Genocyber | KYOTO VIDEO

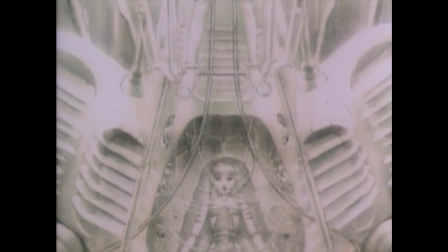But the characters who get it the worst in Genocide Burr are the two sisters. The whole story is centered around Diana and Elaine and how the suffering inflicted upon them since birth was
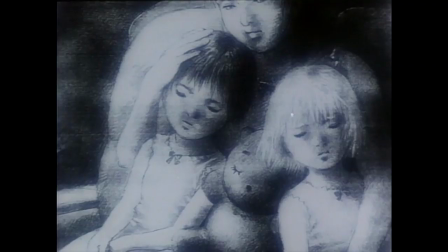the reason they fused into a monstrous hell beast and how tragic it is they were robbed of a normal,
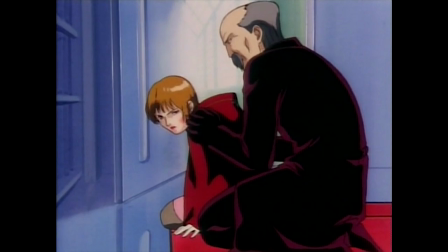happy life. But thanks to the writing and structure of Genociber, none of that plaintiveness ever comes to the surface.
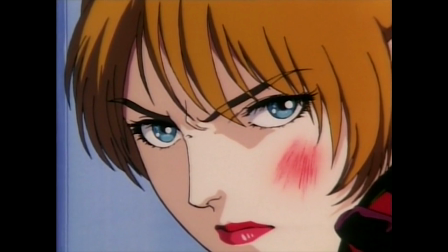The writers don't seem to have a full grasp of Diana's character, often having her personality change on a whim simply because the plot demands so.
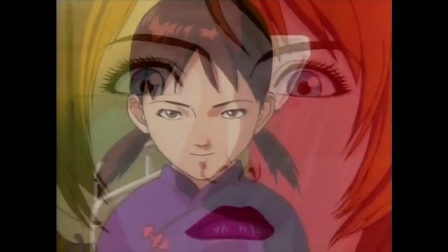One minute she's a cold, uncaring cutthroat.
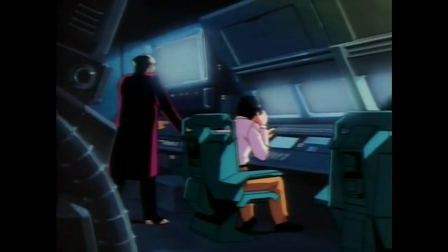The next she's a stern but caring big sister.
Hold back Elaine. Hold back your Vajra.
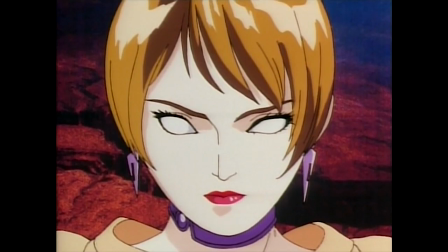Let me protect you. Come home, please. Elaine!
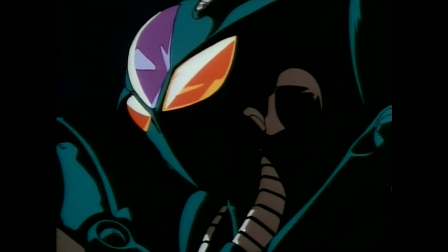The next she's a resentful psychopath.
How does that feel Elaine?
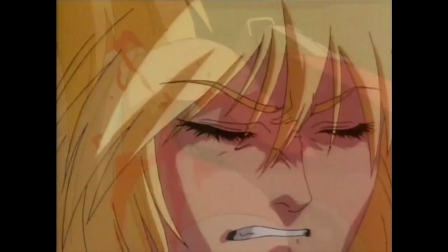I'm gonna tear you in two.
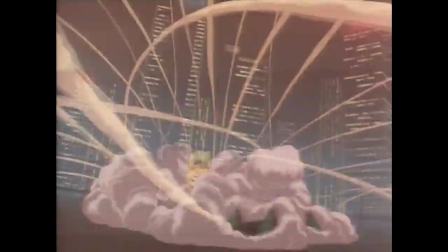And don't give me that whole, well, we're just seeing her true character unfold. No, this is just another example of Ohada's poor pacing at work.
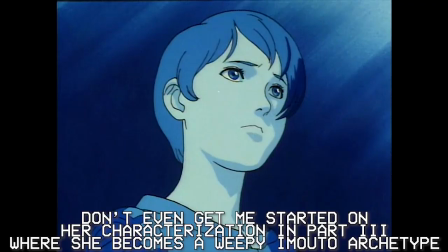He wanted to cram in a whole OVA series story in under 45 minutes which leads to Diana's drastic shifts in personality between scenes.
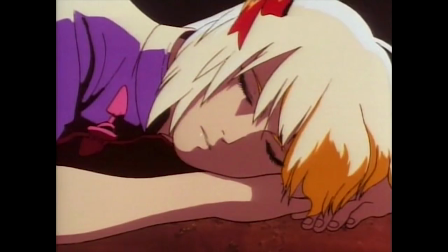And then there's Elaine. Poor Elaine.
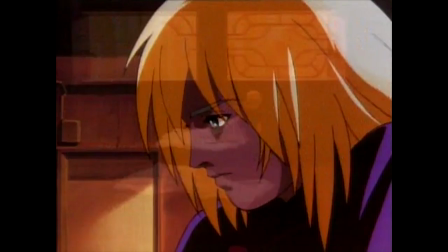Out of all the characters in Genociber, Elaine not only gets the most characterization, but also the most consistent characterization,
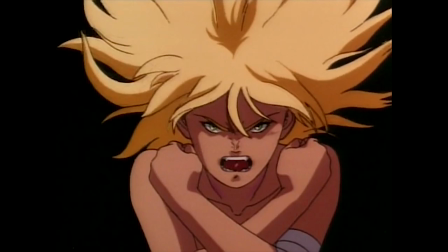which is interesting because a she's mute and b is only in the anime for three episodes.
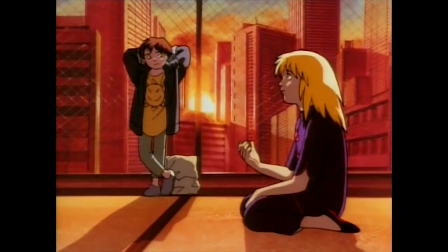This scene alone is probably Probably the most effective character moment we see in Genocyber, and it has zero spoken dialogue.
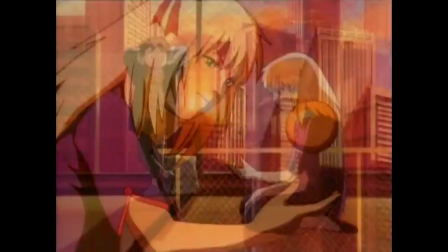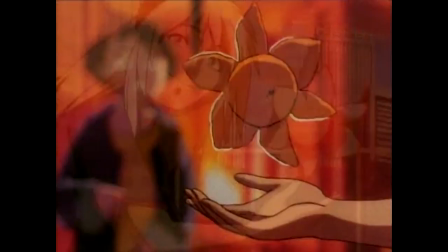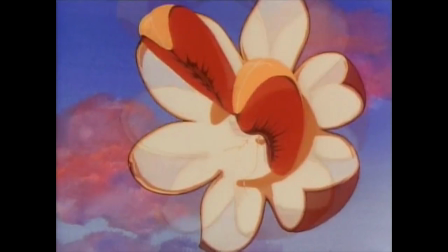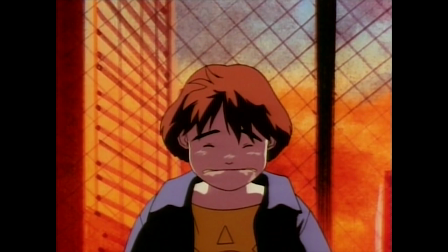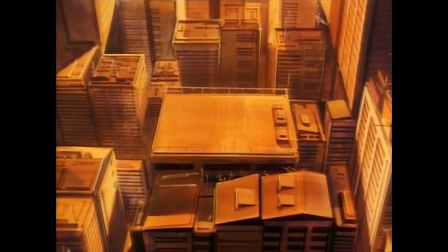The problem is that there are not enough scenes like that. Once again, we have the problem of part one having too much story crammed into less than an hour of runtime,
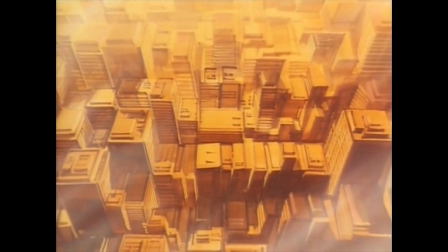so we don't get enough personal time with Elaine to have the emotional beats involving her fully hit.
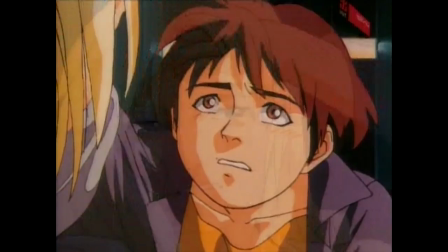Like imagine if part one was just a whole series. When Elaine and the street urchin escaped from Diana on the subway,
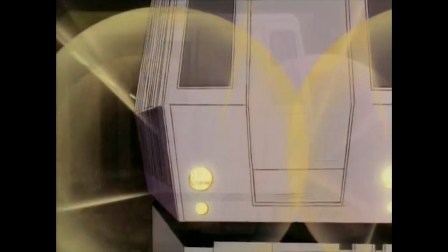they could have had another emotional character moment like that other one who better established why Elaine wants to be free,
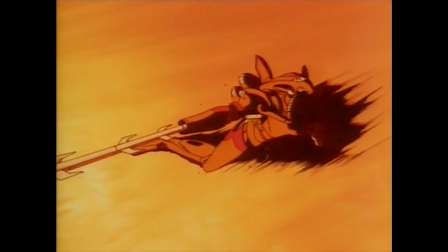rather than having that motivation established to us via another character through exposition.
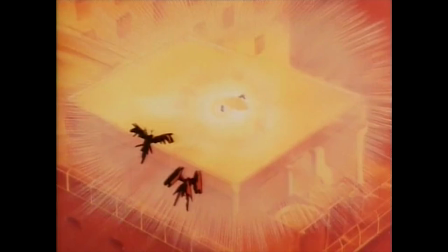That would make the scene where Diana kills Elaine feel way more impactful and might even be a good final shot of an episode,
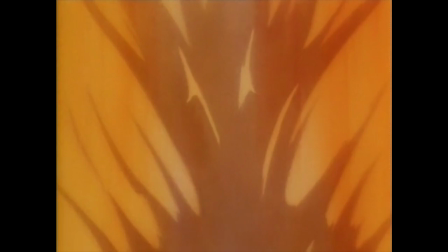rather than just immediately going into the next scene and not allowing us to fully take in the tragedy of Elaine's death.
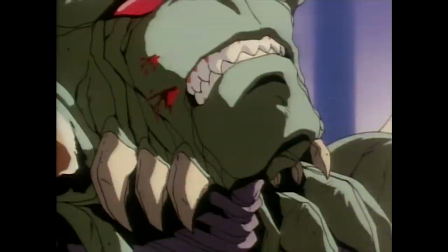Because of splotchy characterization, poor pacing, and an unfocused story, GenoCyber has no emotional centerpiece.
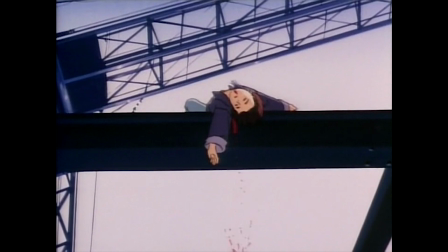That's why the violence in GenoCyber feels so cheap. Once you get over the initial surprise, there's really nothing else there.
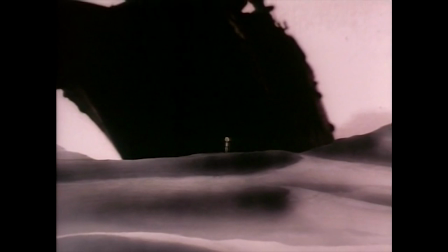To underline my point, let's take a look at another anime that has a similar level of violence to GenoCyber,
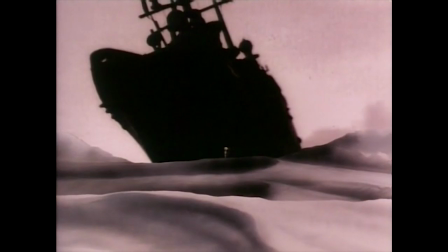but tells a much more meaningful story because of it.
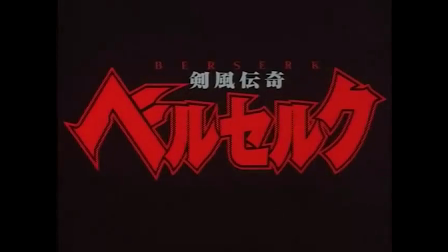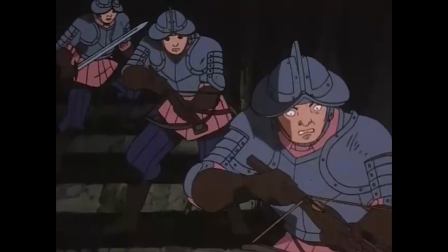Berserk is one of those titles that, when you first come across it,
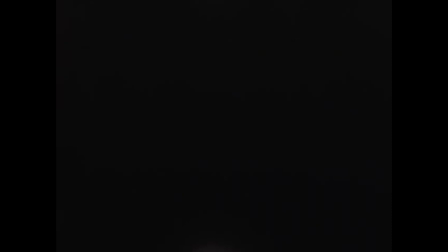your eye might just be drawn to the level of violence found within that story, but Berserk isn't known for that.
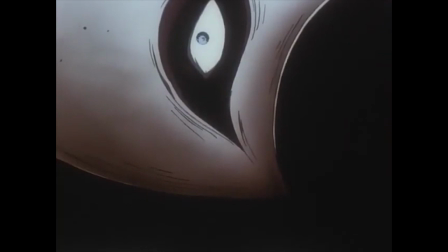When people talk about Berserk, they talk about how it's a dark tragedy about a cast of characters trying to overcome misfortune after misfortune,
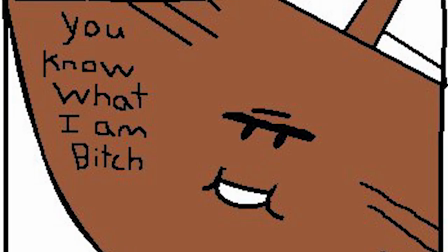whether it be by fate or by their own decisions. Either that or the ungodly wait between chapters.
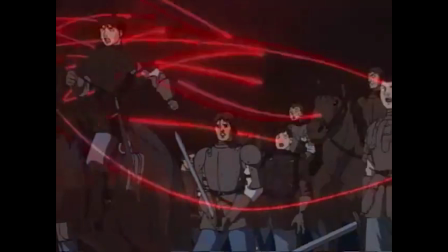In Berserk, there's an event known simply as the Eclipse.
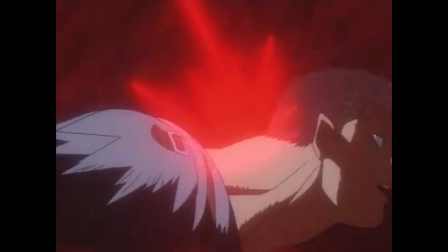Not to go too much into spoiler territory, but it's a scene filled with intense bloodshed, the deaths of many established characters,
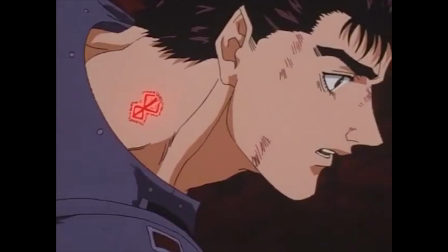and probably one of the most horrific depictions of rape ever seen in an anime.
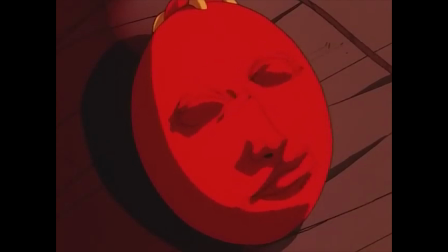While the scene does carry a level of notoriety amongst fans,
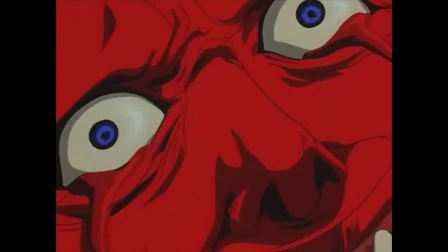it's mostly remembered because of how it was all a culmination of different characters' motivations and events that led up to that point.
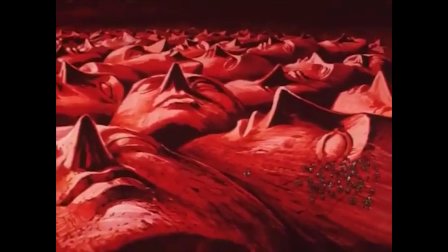Moreover, when the nightmarish and heart-rending events that occur during the eclipse happen,
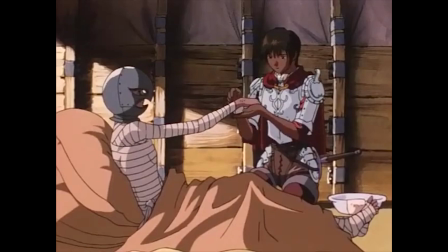we are hit all the harder because of the time we spent with these characters, got to know them, realize who they are.
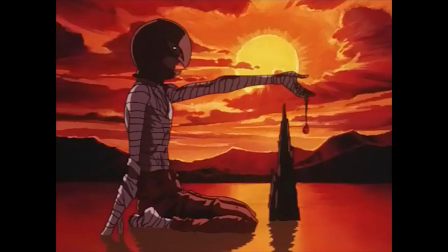Think how an event like an eclipse would play out if, leading up to it, we didn't have scenes like this.
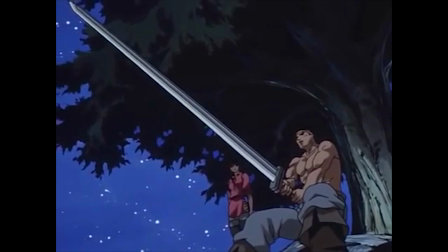I don't want to die. For me that is the only reason I keep fighting.
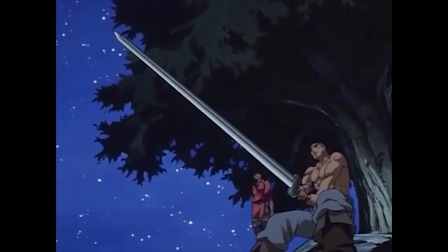There is nothing to save myself for or give myself to. I fight because I know nothing else.
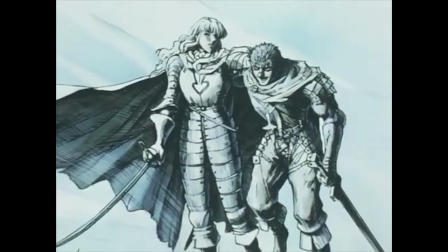Because we have these little character moments, it makes those moments where bad things happen to these characters resonate.
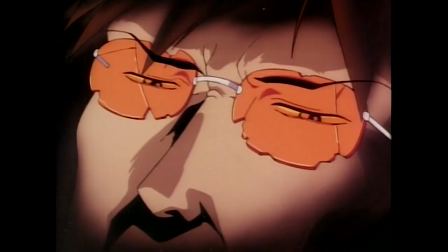Without scenes like that, an event like the Eclipse just becomes cheap and exploitative.
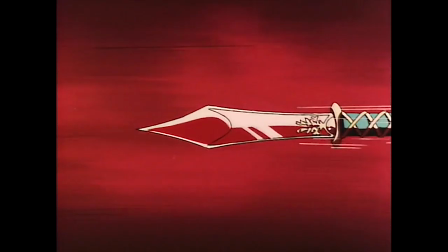Like GenoCyber. It didn't have to be this way for GenoCyber.
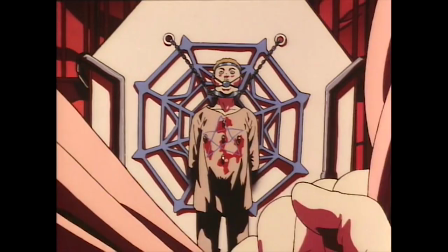If the story had been put in the hands of creators who were willing to write a complete story without getting sidetracked by ancillary fluff,
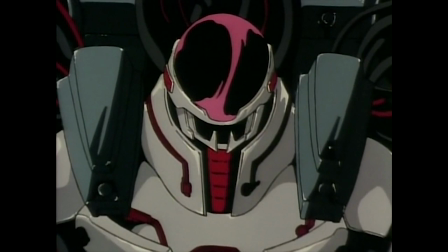who were willing to pace it out evenly through multiple episodes and allow for a more fixed vision to come into play,
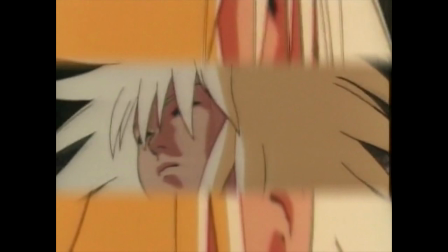and who were willing to give characters the emotional depth needed to make the objectionable content not come off as tasteless as it did, it could have been a good anime.
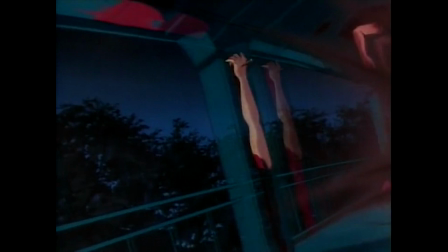Genocyber instead was given to a writer-director team who exasperated each other's flaws,
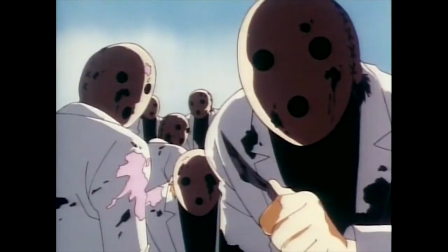and the end result was a vulgar, confusing B-grade OVA that's only remembered for how shocking the amount of gore was in it.
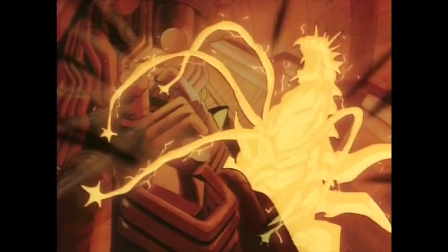Look into your heart and ask yourself this question. Would you still watch this anime if there was no gore?
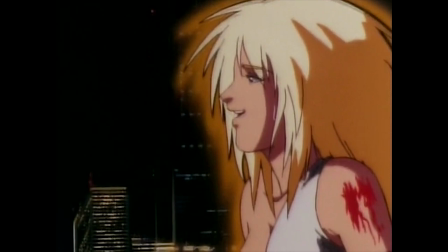Would you even watch this anime if the gore was toned down even significantly? Yeah, I didn't think so.
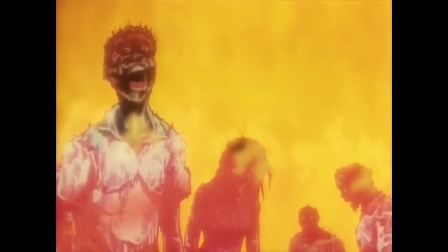However, Genocyber can also be seen as a lesson, an example of why you should not use hardcore violence and gore in your anime so lightly.
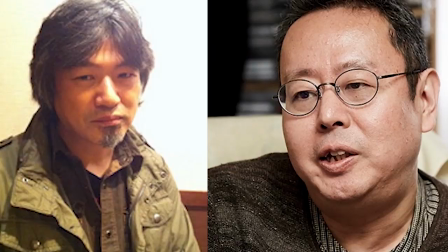There's a mature way to do it, but Genocyber chose not to walk that path, and I feel like maybe the creators took that lesson to heart.
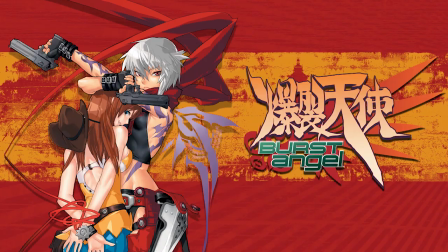Sho Aikawa would go on to make some critically acclaimed works after this, and Ohana, well, hmm.
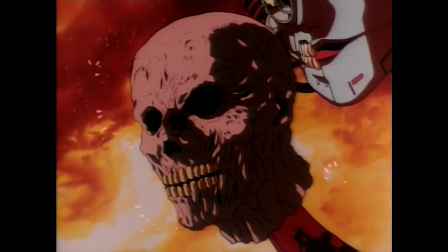Genocyber is not a bad anime because it has excessive amounts of gore spewing from every orifice.
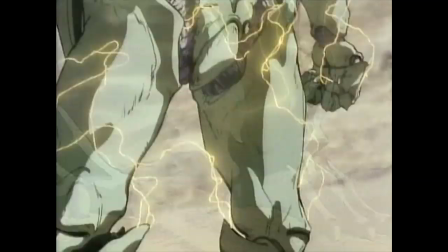It's a bad anime, because it's a bad anime. When you try to throw a mature story, some cynical themes, an angry tone,
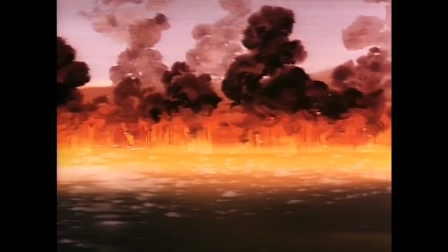and a king's ransom of animated intestines all together in a blender without any thought or care, you're not gonna get a thought-provoking tragic horror story out of it.
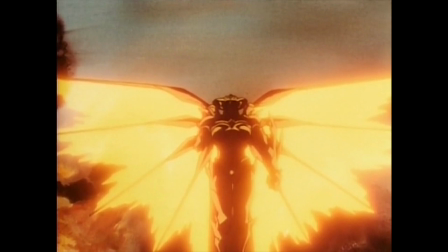You're just gonna wind up with a sticky red mess.